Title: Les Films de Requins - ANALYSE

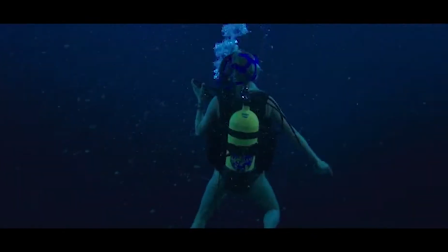[4:25]
C'est la force de ces films. Les personnages doivent se mettre à l'abri, car ils ne sont pas sur leur territoire.
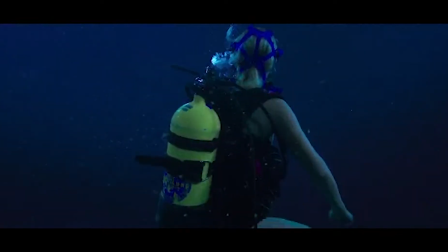[4:30]
De 47 mètres plus bas, l'idée d'envoyer nos deux héroïnes dans les profondeurs marines est excellente, puisque le lieu en lui-même est inhumain.
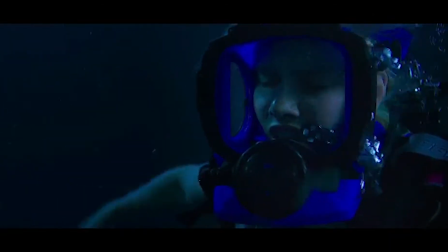[4:36]
Le fond de l'océan est oppressant, angoissant. On s'y déplace difficilement et surtout à l'aveugle, puisque nous ne sommes pas capables de voir au loin, lorsque l'on est sous l'eau.
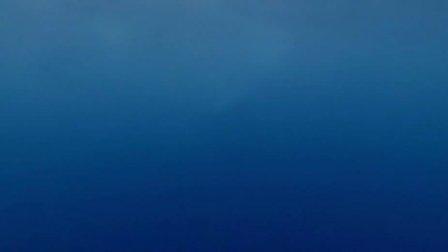[4:43]
The Reef est terrifiant, car on devine le requin qui apparaît assez proche, puis qui repart, et surtout on ne sait pas du tout par où il va réapparaître.
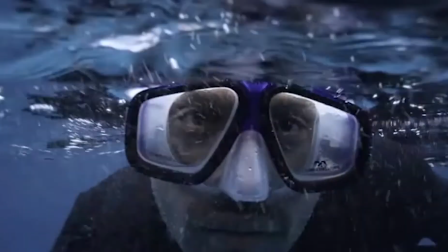[4:49]
Il n'y a qu'un personnage qui a un masque de plongée, et donc un tout petit peu plus de visibilité que les autres.
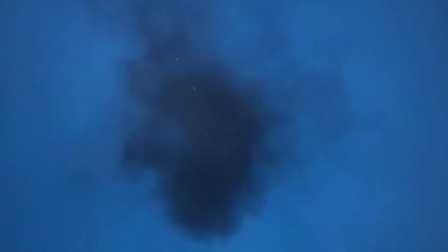[4:54]
Mais alors, il doit regarder régulièrement sous l'eau pour s'assurer qu'ils sont seuls. De plus, les personnages sont en tension et réagissent au moindre mouvement.
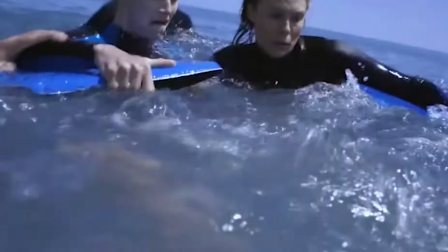[5:00]
Ils ne peuvent pas prendre de la hauteur, et donc ne voient rien du tout. Celui qui a le masque va donc devoir leur dire s'il voit un requin, mais au risque de les paniquer.
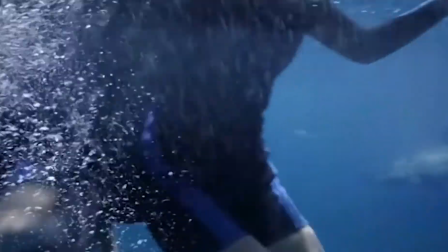[5:07]
Le spectateur, lui, sait qu'il va y avoir un requin, puisque c'est le genre du film. Mais comme la première apparition se fait attendre,
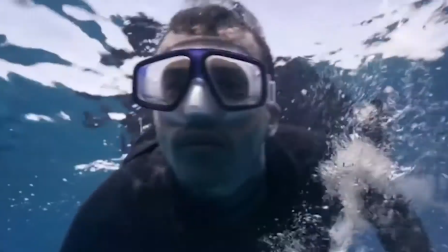[5:13]
il commence lui aussi à douter et se prépare nerveusement à son arrivée. Les personnages le cherchent paradoxalement avec le désir de ne pas en voir et l'envie de repérer sa position.
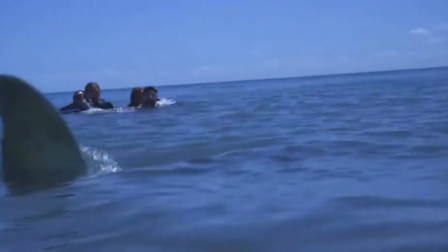[5:21]
On guette les fonds en sachant qu'il peut non seulement être sur les côtés, mais aussi en dessous ou au-dessus de nous.
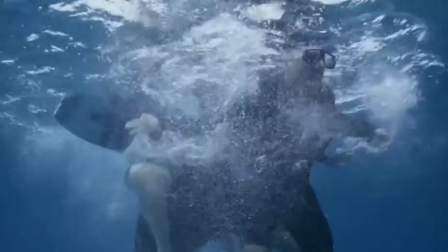[5:25]
C'est le même principe que de savoir qu'il y a un indésirable dans sa maison et de ne pas pouvoir l'identifier.
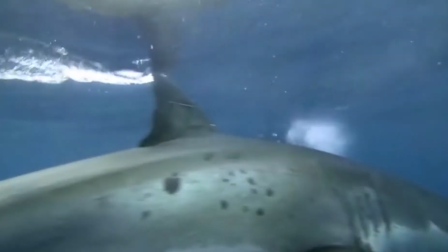[5:30]
Un agresseur, une araignée. Le voir, c'est aussi potentiellement se défendre.
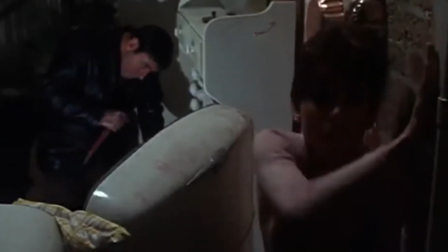[5:34]
Dans le film Seul dans la nuit, l'héroïne est aveugle, et pour être à égalité avec son agresseur, elle doit détruire toutes les sources de lumière de la maison.
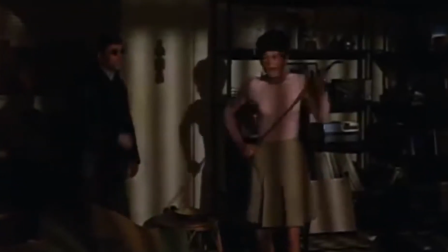[5:40]
Auparavant, son agresseur pouvait faire d'elle ce qu'il voulait, puisqu'il est à l'aise dans un environnement qu'il peut percevoir visuellement, là où elle est en difficulté.
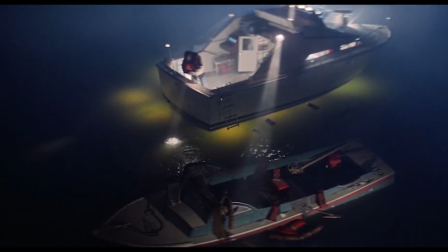[5:47]
Le requin est présent, mais peut surgir n'importe où et n'importe quand. Attaquer ou être indifférent.
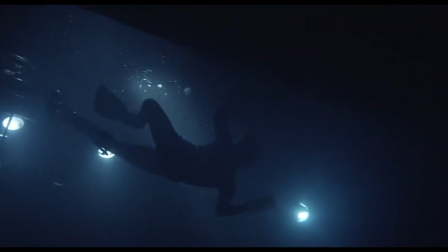[5:52]
Et bien entendu, c'est notre imagination qui va nous faire entrer dans la paranoïa et imaginer le pire. C'est d'ailleurs le phénomène que l'on constate dans la réalité, à la sortie des Dents de la Mer, comme aujourd'hui.
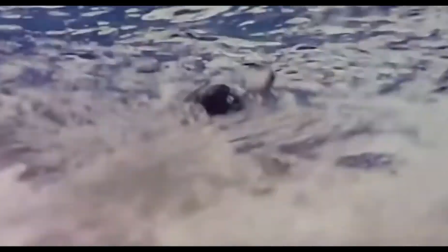[6:01]
Beaucoup de personnes sont terrifiées à l'idée de la faune marine sous leurs pieds, car leur imagination n'a pas de limite, alors qu'en réalité, il y a peu d'attaques de requins.
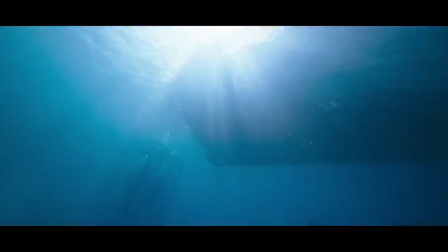[6:08]
47 mètres plus bas n'exploite donc un tout petit peu cet aspect, mais pas de la même façon que The Reef,
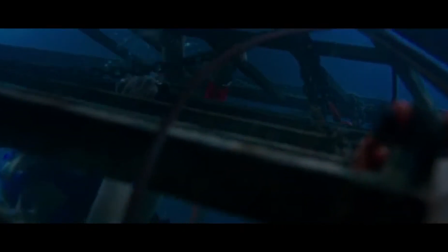[6:13]
car ce n'est pas dans la peur du requin qui rôde, mais surtout de l'environnement à la fois infini et emprisonnant, une cage au fond de l'eau.
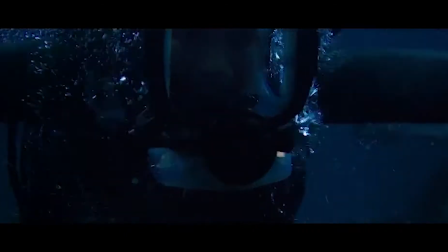[6:20]
Les requins n'apparaissent que lorsqu'ils attaquent, et nous font sursauter, nous n'avons donc pas le temps d'étudier la situation et de les voir aller et venir.
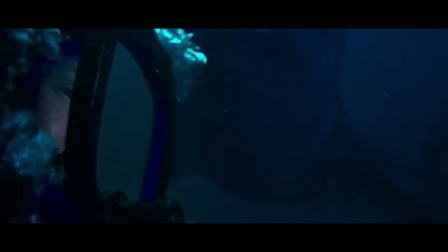[6:26]
En revanche, si le requin ne crée rien de plus qu'un jumpscare, la situation des jeunes femmes est absolument cauchemardesque.
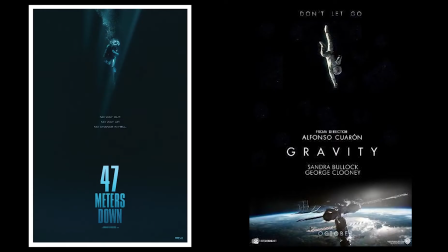[6:31]
J'ai beaucoup lu que l'on comparait ce film à Gravity, et c'est très intéressant car le traitement d'un espace infini où l'homme ne contrôle rien est le même.
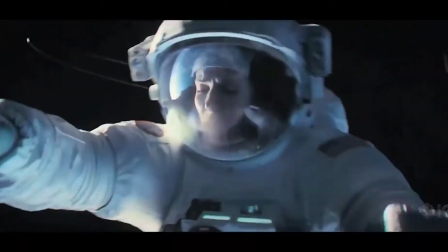[6:37]
Les films qui se déroulent dans l'espace jouent beaucoup sur ce grand paradoxe. Le lieu est infiniment grand, mais jamais les personnages n'ont été aussi opprimés et seuls.
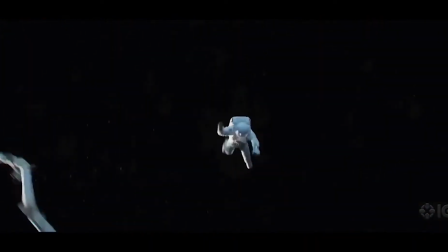[6:45]
Si l'on ajoute que dans Alien il y a le vaisseau, et dans 47 mètres plus bas la cage, alors nos héros sont véritablement enfermés dans ce qui se rapproche de l'infini.
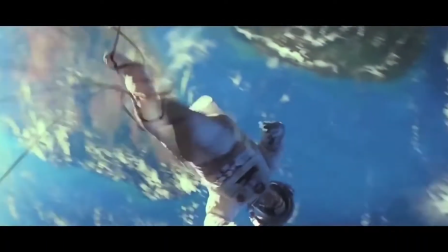[6:53]
Les espaces limités sont tout aussi angoissants et dangereux que les espaces qui semblent illimités.
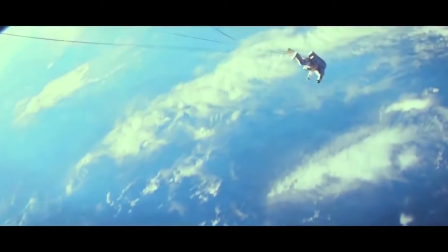[6:57]
Que ce soit l'immensité où le vide est à perte de vue, ou alors les délimitations d'un refuge-prison, ces films sont des huis clos totalement claustrophobes.
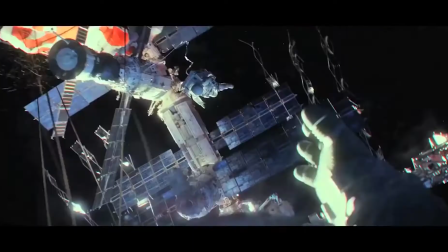[7:03]
S'ajoute à cette comparaison avec les films dans l'espace des éléments visuels forts, comme l'obscurité, la façon de se mouvoir et les équipements qui permettent de respirer. On peut même imaginer des étoiles lorsque l'une des héroïnes tente d'éclairer son chemin dans l'eau et que l'on voit des particules briller.
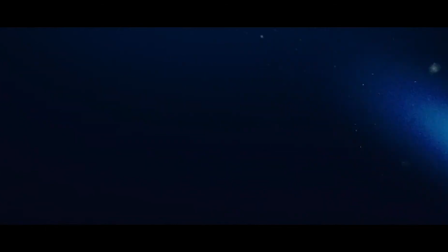[7:17]
On se demande alors si c'est un film de requin ou plutôt un huis clos sous-marin où l'animal n'est qu'un prétexte.
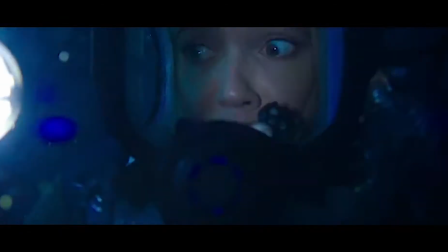[7:21]
Il y a d'ailleurs assez peu de scènes gore et elles sont expéditives. L'inconnu nous terrifie.
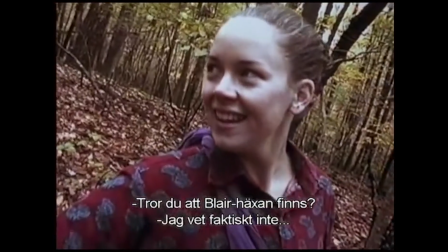[7:26]
A-t-on de l'angoisse car on sait que l'on va sursauter ou a-t-on de l'angoisse car le malaise est grandissant?
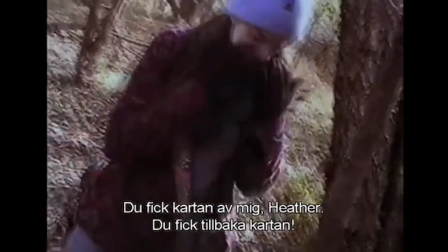[7:31]
Un film comme Blair Witch Project, qui n'utilise pas de jumpscare et pas d'effets spectaculaires et dont on pourrait dire qu'on ne voit quasiment jamais rien,
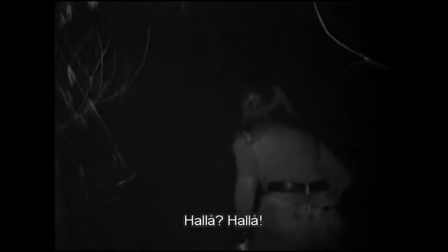[7:37]
est absolument terrifiant par le seul pouvoir de sa suggestion et de son environnement qui semble infini et malveillant.
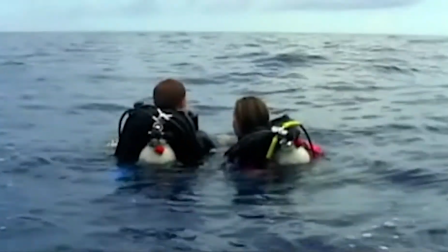[7:42]
Comme le brouillard, la nuit ou encore la forêt, si l'on n'a pas un champ de vision précis, le malaise se crée.
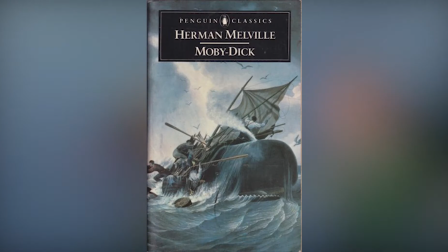[7:47]
C'est la peur du non-visible. De plus, l'océan est mal connu de l'homme. C'est l'endroit le plus inexploré de la Terre.
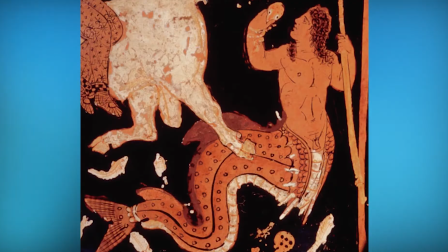[7:52]
Il existe de nombreuses légendes de créatures marines, le monstre du Loch Ness, le Léviathan, les sirènes, et surtout des êtres vivants dont on ne connaît pas encore l'existence, notamment dans les abysses.
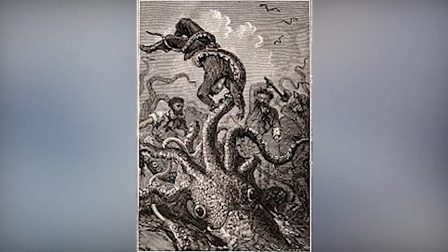[8:01]
Par exemple, il y a encore une dizaine d'années, personne n'avait d'image de calamar géant.
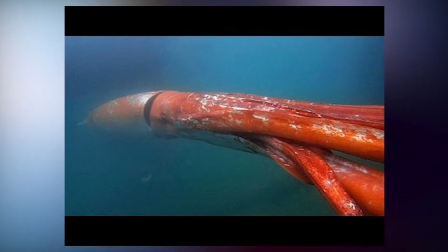[8:04]
Les scientifiques l'étudiaient, les populations supposaient son existence, mais on avait seulement des récits, quelques preuves, mais rien de physique et démocratisé.
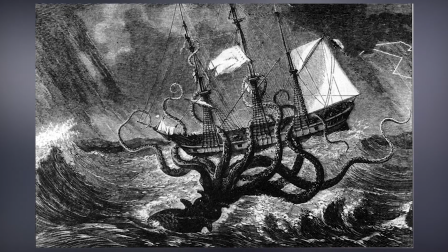[8:11]
On pouvait alors aisément s'imaginer un animal à la limite du fantastique, puisqu'avant toutes les preuves de son existence, les hommes l'avaient déjà créé dans leur imaginaire.
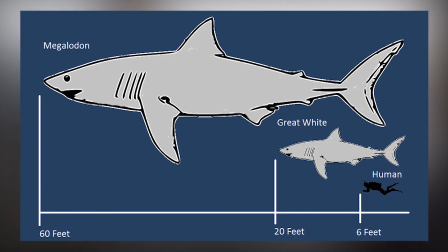[8:18]
Il y a aussi le mégalodon, qui est considéré comme une espèce éteinte, mais dont l'hypothèse, qu'il reste encore des espèces selon certains cryptozoologistes, attise l'imaginaire collectif.
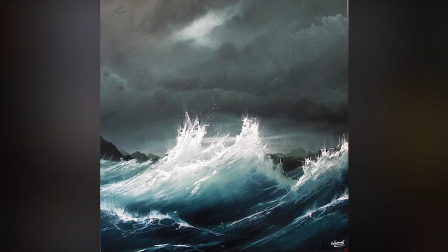[8:26]
La dualité entre la surface aveuglante, le fond noir des océans, la terre et la mer, l'homme et l'animal sont des notions très anciennes.